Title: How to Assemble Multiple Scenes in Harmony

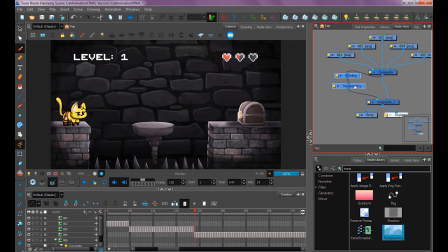494s
Before, after. If you want to get even fancier, you could apply a blur to it.
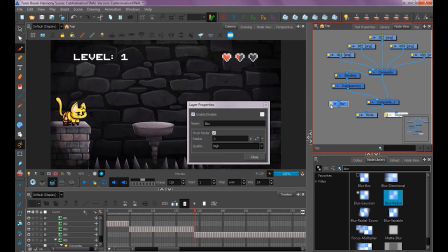500s
I usually use this blur radial blur because it's pretty simple. There's not a lot of bells and whistles to it. So we'll Alt and drag that blur radial underneath, and we'll set the radius to 5. And you'll see it puts a really nice soft sort of anime sort of style to it. So it's a nice glowy effect.
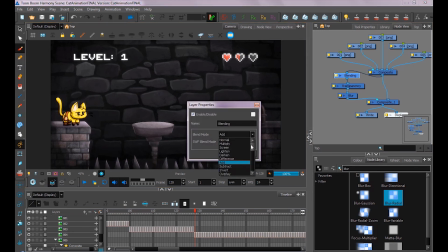518s
If you want to play around with the blending node, you could do that too. Let's see what happens when we add overlay to it instead.
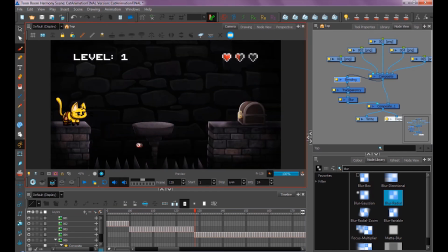524s
You'll see it gets a little bit more moody. It brings out the saturated colors a lot. So again, all I did was set up two composites. The first one is my original animation.
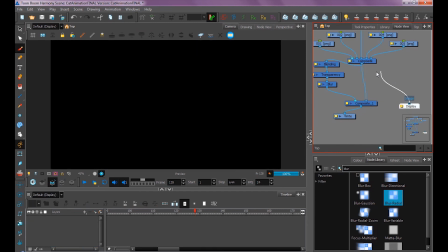534s
If I were to take my display node and attach it here instead, these effects are not applied.
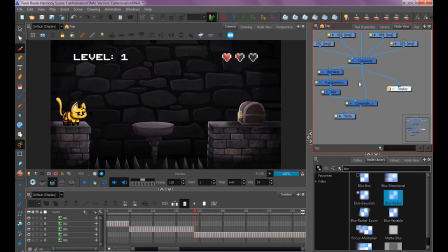539s
So if you wanted to save on render view times, you could have your display node attached to this old composite and just have your right node attached to this new composite with all these effects added onto it. So pretty cool. A super easy way to make your animation look just really nice.
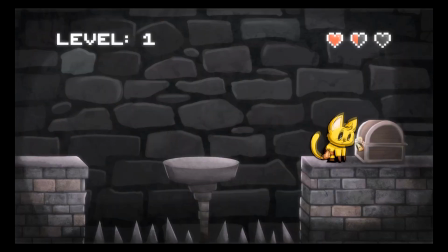555s
So that's my whole tutorial. I hope you enjoyed it. I had a lot of fun making it. And be sure to check out more Toon Boom tutorials on the Learning Portal. Lots of great stuff on there. Some amazing animators worked on the tutorials in there. I highly recommend checking out more stuff. Hope you had fun, and until next time, bye-bye!